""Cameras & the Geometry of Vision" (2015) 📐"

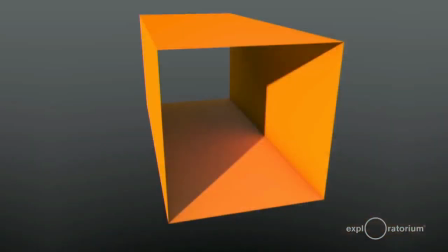[16:35]
So imagine we're looking at this orange square tube through a camera, and now we're going to back way, way up.
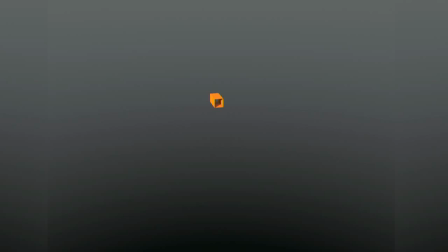[16:41]
And what happens, obviously, is that the tube appears to get really small. But with a camera, you can attach a zoom lens and blow it back up to that original size.
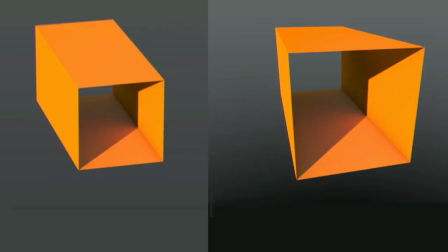[16:49]
But if we compare the tube viewed from a distance with a zoom lens to what it looks like viewed close up, we see they're not quite the same. The one on the right looks like it has kind of a wider mouth. It's sort of blown up, whereas the one on the left actually appears a little bit more isometric. And this gets at a pretty interesting property of perspective, which is that most of your foreshortening distortions are happening very close to you.
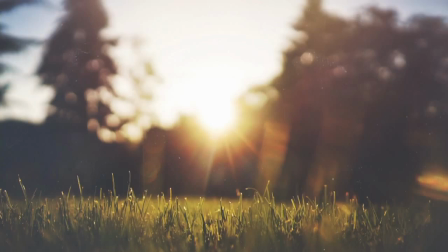[17:09]
When you lie down in the grass, you can make the grass appear like it's almost the size of a tree, and that's a very big distortion.
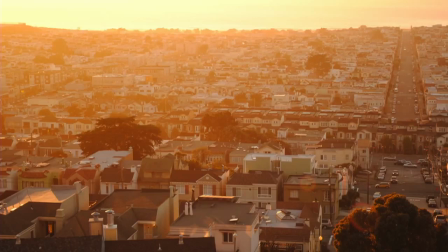[17:15]
But if you're looking at something from a distance, some of these houses might be miles apart, but they all look like they're in proper scale if you yourself are standing sufficiently far away when you're looking at them.
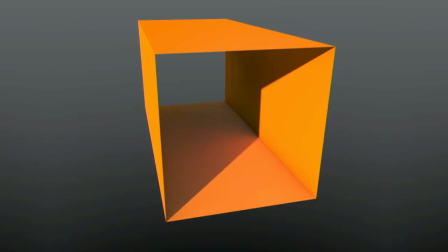[17:25]
And that leads to an interesting idea. What would it look like if I dollied back from this square tube and zoomed in such a way that it was kept at constant scale?
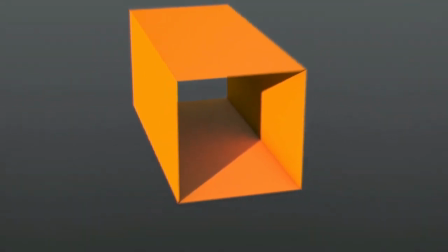[17:35]
Then the only thing that appears to change is that the amount of perspective in the scene is getting dialed up and down.
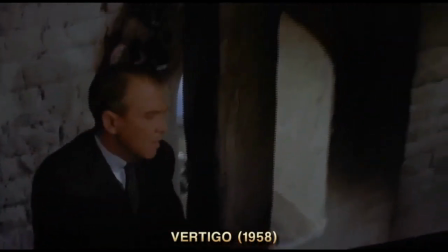[17:42]
So in 1958, on the set of Alfred Hitchcock's Vertigo, James Stewart was playing an acrophobic private detective, and
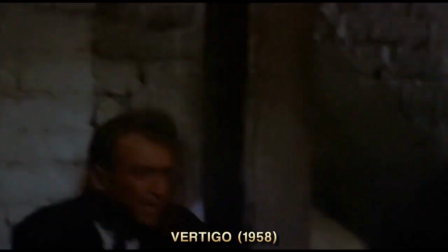[17:51]
focus-compensated zoom lenses had improved enough that they could kind of hang it over the stairwell,
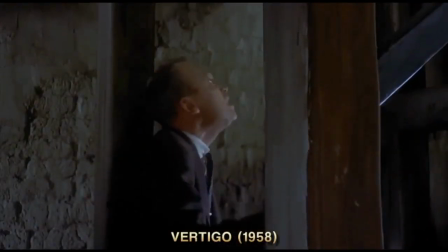[17:56]
pull it back and zoom in, and create this crazy distorting effect. And if you were a filmgoer in 1958, this was maybe the craziest thing you'd ever seen.
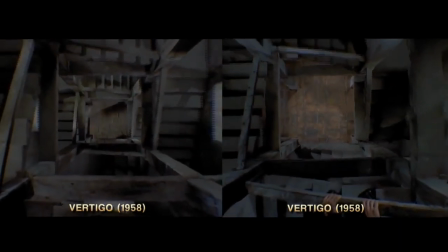[18:04]
This was $19,000. It's less than a second of film.
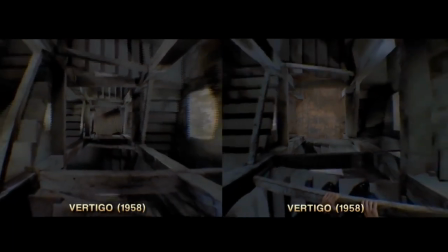[18:10]
And it was created by an uncredited second unit cameraman named Erman Roberts.
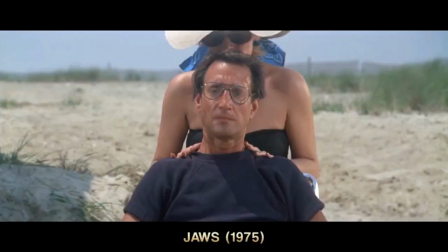[18:15]
But it became a classic cinematic shot. This was used in Jaws, one of its most famous uses.
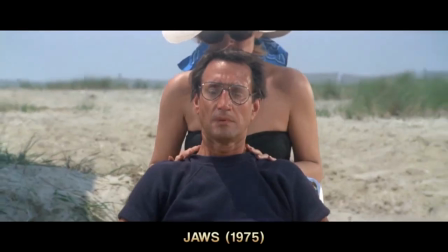[18:22]
This is Roy Scheider, and he's watching some kids get eaten by sharks, and he suddenly had this moment where he realizes there's a shark in the water, and the whole world sort of blows up around him.
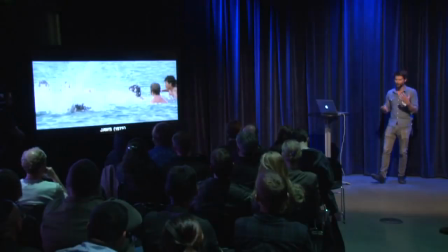[18:31]
This is called the dolly zoom, and it's a way of signaling that a character in a movie is undergoing some kind of epiphany, or shock, or nausea, or orgasm,
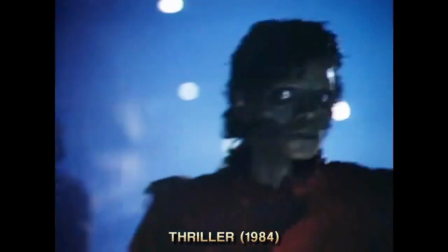[18:40]
and it became a part of our sort of cinematic vocabulary. It was a simple signal, and it actually started to get way overused.
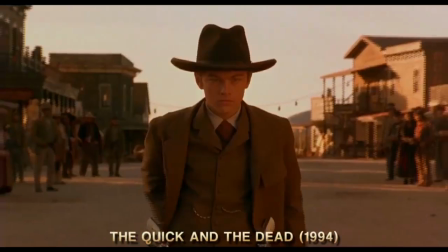[18:48]
This is kind of an absurd dolly zoom montage from The Quick and the Dead.
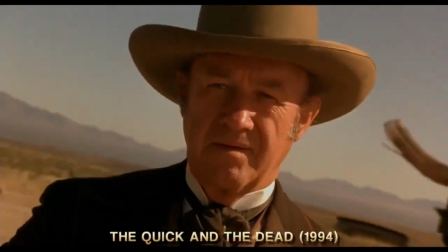[18:52]
I think by the 90s it had started to seem like kind of a gimmick or a cliche, and I don't even know if they use this anymore in movies. But we've noticed for a while that we have a really great runway for doing dolly zooms out on our south apron with Treasure Island in the background.
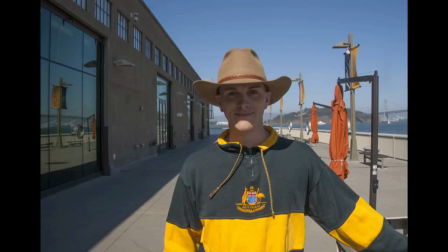[19:07]
So this is one of our explainers, Wit, and we made a dolly zoom of him. And the thing to notice is that Treasure Island starts out as like a little dot behind his head, and we can blow it up to like his entire backdrop.
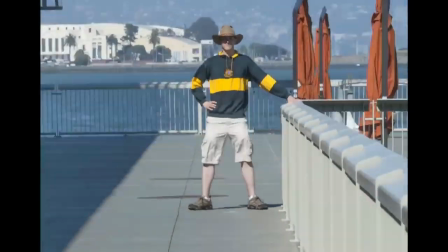[19:17]
There's also kind of a cool accordion thing that happens with the railing there.
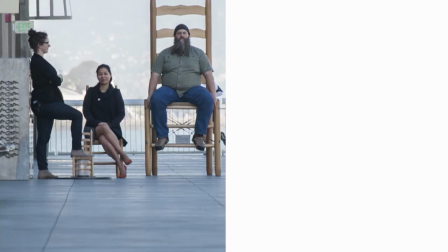[19:22]
So, for instance, this is what Big Chair, Little Chair look like far away and zoomed in. This is sort of an isometric view of those chairs.
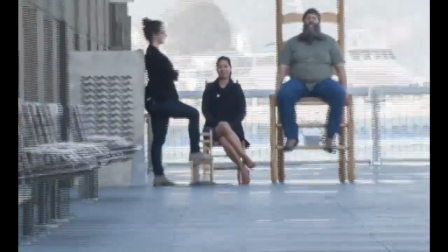[19:29]
And this is what they look like kind of close up. And you can use a dolly zoom to kind of continuously ratchet between different perspective views of those chairs.
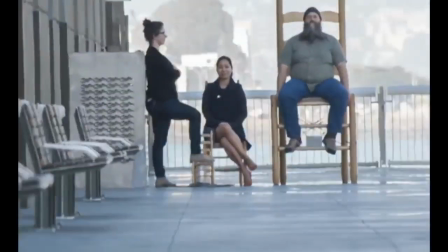[19:36]
And that's actually all the slides I have, so thanks, everybody.